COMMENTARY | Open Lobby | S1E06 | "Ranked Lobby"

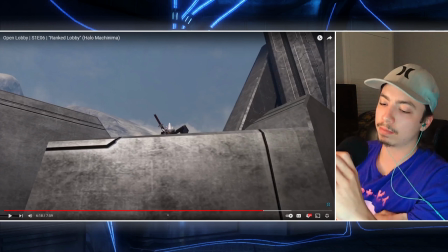(44:31)
Because when these guys recorded their dialogue for me, they only recorded what I had in the script, and I didn't have, like, all these extra little, like, beats where, like, the characters are meant to, like, you know, do, like, a little, like, anime, like, ooh, ooh, like, all that stuff that they do. I didn't have that in the script because I didn't know where I wanted to put it yet. So in editing, I added all that stuff in because I was like, well, I need that, right? So then that part where they're, like, rushing towards each other and they're about to clash, the two screams you hear, that's me. And I fucking, I've never, in, like, all my years of making shit, I have never, like, almost, like, lost my voice, except in that recording. That recording was, like, I strained the fuck out of my vocal cords, and I was like, okay, shit, I think, I was like, I want to do one more take, but I don't think I can, so I'm just gonna have to stick with what I got. And, I mean, I think it's fine, but yeah, holy shit, that was straining on my vocal cords for sure.
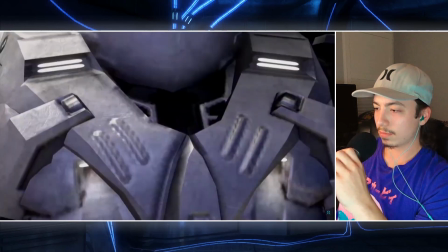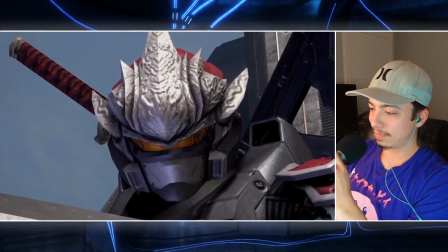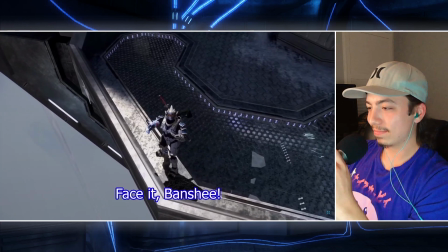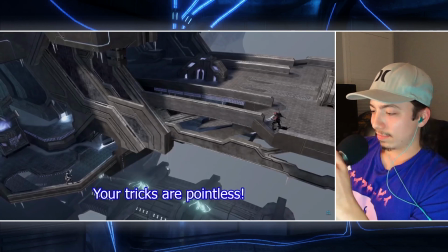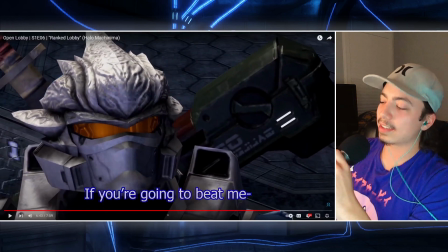(46:03)
It's just a classic, like, anime moment. or it's like, we are equally matched, you can't beat me, you know?
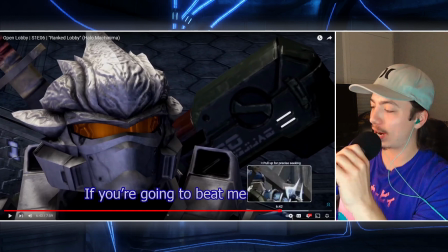(46:12)
It's like, and then you get this, like, wide shot, you get these,
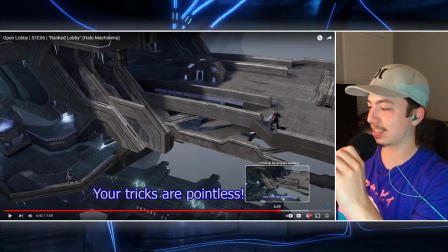(46:16)
like ridiculous, like, over the top dramatic shots, right? With this wide shot here, and this and then before that you get this long push in, and then this over the shoulder shot. Like, it's just so over the top and dramatic, but that's anime, and that's why we all love it, you know?
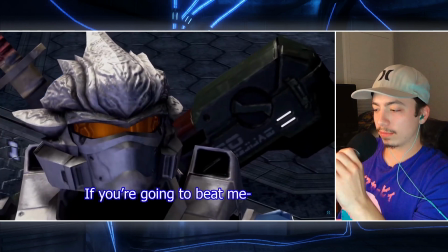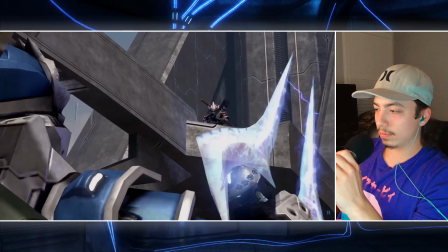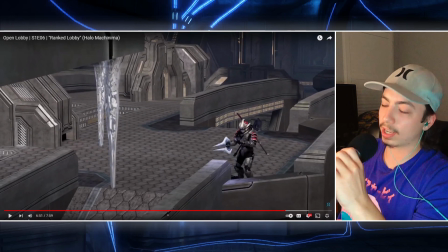(46:44)
I fucking love this moment. I'm so happy. Like, again, like, I, before even, because I've never made something, like,
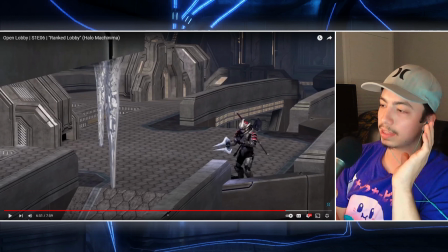(46:54)
it's really hard for me to write something and come up with an idea in my head and then to fully realize it when I go to make it,
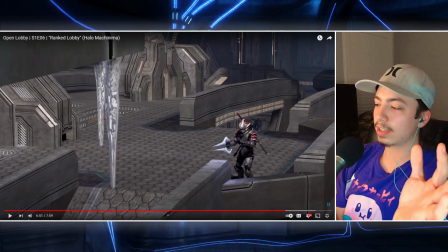(47:02)
because there's always, like, things that I have to compromise for.
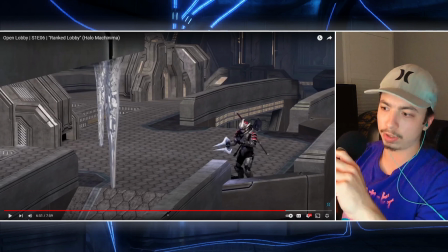(47:07)
And I guess with this, I had to compromise because initially I wanted to do, like, elaborate animations,
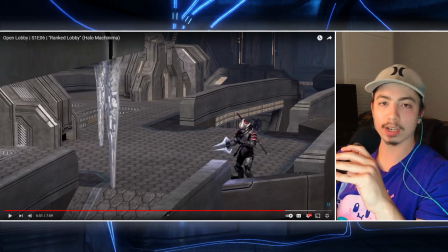(47:11)
but I think it just works better doing it all in engine, like, just using the Halo 3 engine, because, it gives a sense of, like, authenticity to it. And it wouldn't really make sense if I just went balls to the wall with the animation,
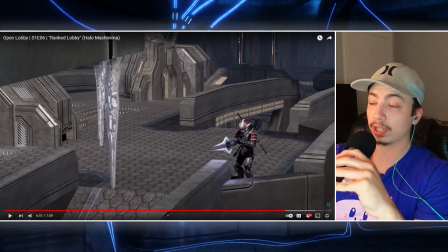(47:28)
because the show isn't like Red versus Blue where it's taking place, like, in its own universe. It's taking place in real life over Xbox Live, right? So it wouldn't make any sense to do that, right? And go all elaborate with the anime. I mean, I guess you could sort of be like, well, it's what the characters Banshee and Chopper in their heads, in their minds, are like, that's how they see themselves doing this shit. They see themselves as, like, these awesome anime characters. And then, but the thing is, to counteract that, you would just have to have, like, these shots, like, comedic cut to moments of Zack and Jacob watching the battle as it goes on. It's just, like, shot from very far away and not shot in with any grace or any, you know, anime style. It's just shot plainly and you see them, like, you know, just shooting each other and bouncing around the map. But I was just like, nah, I don't want to do that. I think I did really well with this episode. I'm a big fan of this episode and I'm a big fan of this moment because I wrote this specifically in mind and every shot in this scene is what I had pictured in my head when I was writing it. And if you can do that, when you're writing something or when you're trying to make something as a filmmaker and tell your story, that's an awesome fucking feeling.